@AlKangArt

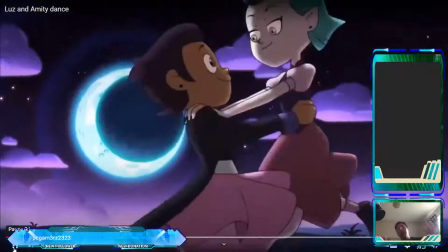But it's also a playful nonchalance in sort of demonstration in front of grave danger.
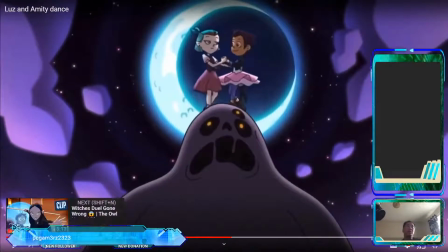Right? So I got at that point that this was part of the spell casting. Now look how they're deliberately using compositional framing here, right? So we got the characters framed in the moon, right?
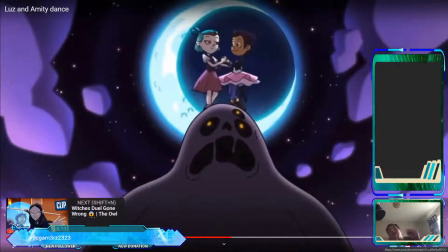Now we don't have the underlighting on the character. We do in the background, but not on the characters, right? The characters are lit by the moonlight coming down on them. So it's a downward cast of light, right? So it's good guy light, right? And then we've got this creature that comes forth, right?
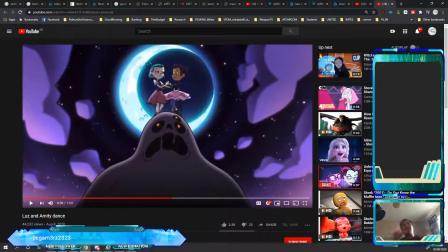So these are more of those compositional techniques coming to bear to sort of make that clip interesting to you in terms of its emotional impact and all that kind of stuff. And we'll take a look at various different types of animation styles, right? The interesting thing is that I've worked on a variety of different properties,
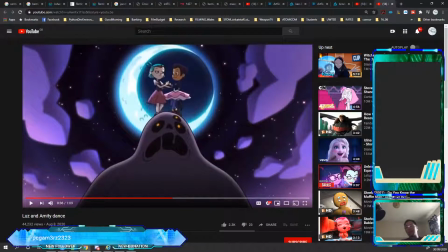some involving extreme violence with gangs at war with each other with automatic weapons, all the way to like soft and fluffy kids cartoons. And the one thing that I can tell you guys is that the rules of composition and the rules of art that you learn in this module are applicable across the board for all of them,
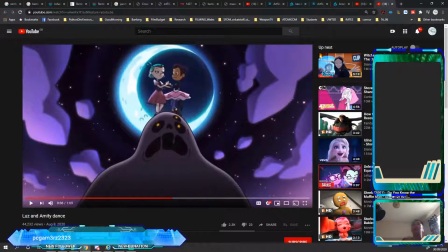because the intent of the art is to elicit an emotional response, right? So any thoughts or comments or questions on that? Okay, I saw Hannah pop in and then leave, so I think they're up next.
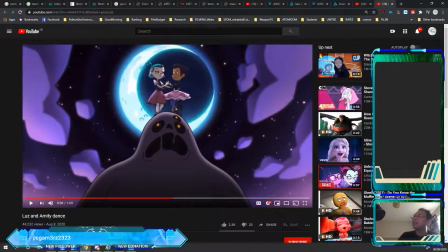So I'm going to call it there. What I would like you guys to do, and this is just an exercise, for actually not necessarily,
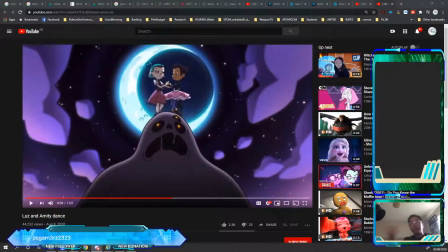for the next visual studies session, not the one with Phil, but with me, is I want you to think about this scenario. A group of rogue thieves try to steal a treasure in a cavern and accidentally awaken a demon.
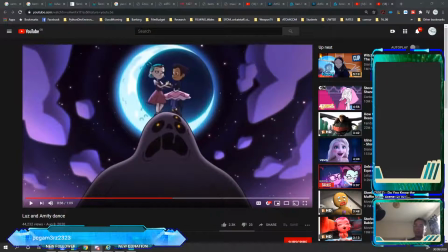Okay? That is the brief. Now, whether you sketch ideas out or you write them down, this is the brief I'm giving you as a producer. I want you to tell me how you're going to execute that. Right?
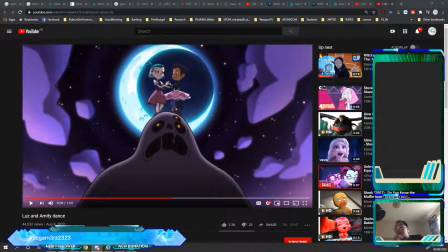Tell me what the story is. Because I'm not a writer, I'm not a concept artist, I'm a producer. All I want to see is like a roving band of thieves accidentally awakening a demon and then getting slaughtered. Now, it's your job to make that cool.
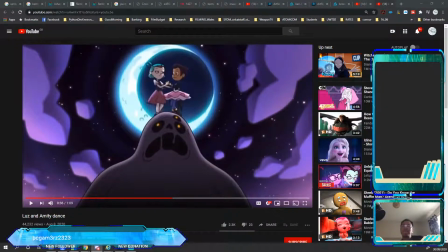Is that good? You guys get that? Yeah, writing down that. Perfect. Yeah. So it's a group of thieves accidentally awaken the demon and it's Yes, that's it. right.
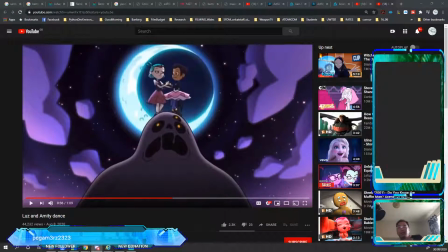Yeah. Okay, we should have some very, very interesting ideas next session. Okay, if that's it, I'm going to call it there, guys, and we'll see you next class.
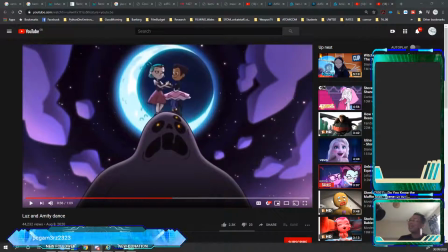Okay, I will see you guys later. Cheers. Thank you. No worries. You did a great last one. Cheers. And I'm going to end the stream there.
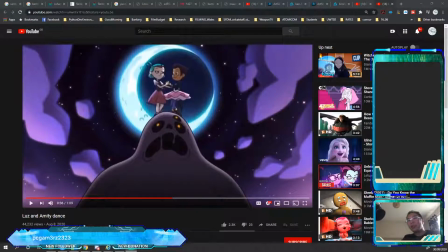So if there's anything that I might have missed or that you want to be caught up on, just let me know and I'll pop it in the Discord. Okay, I'll talk to you guys later.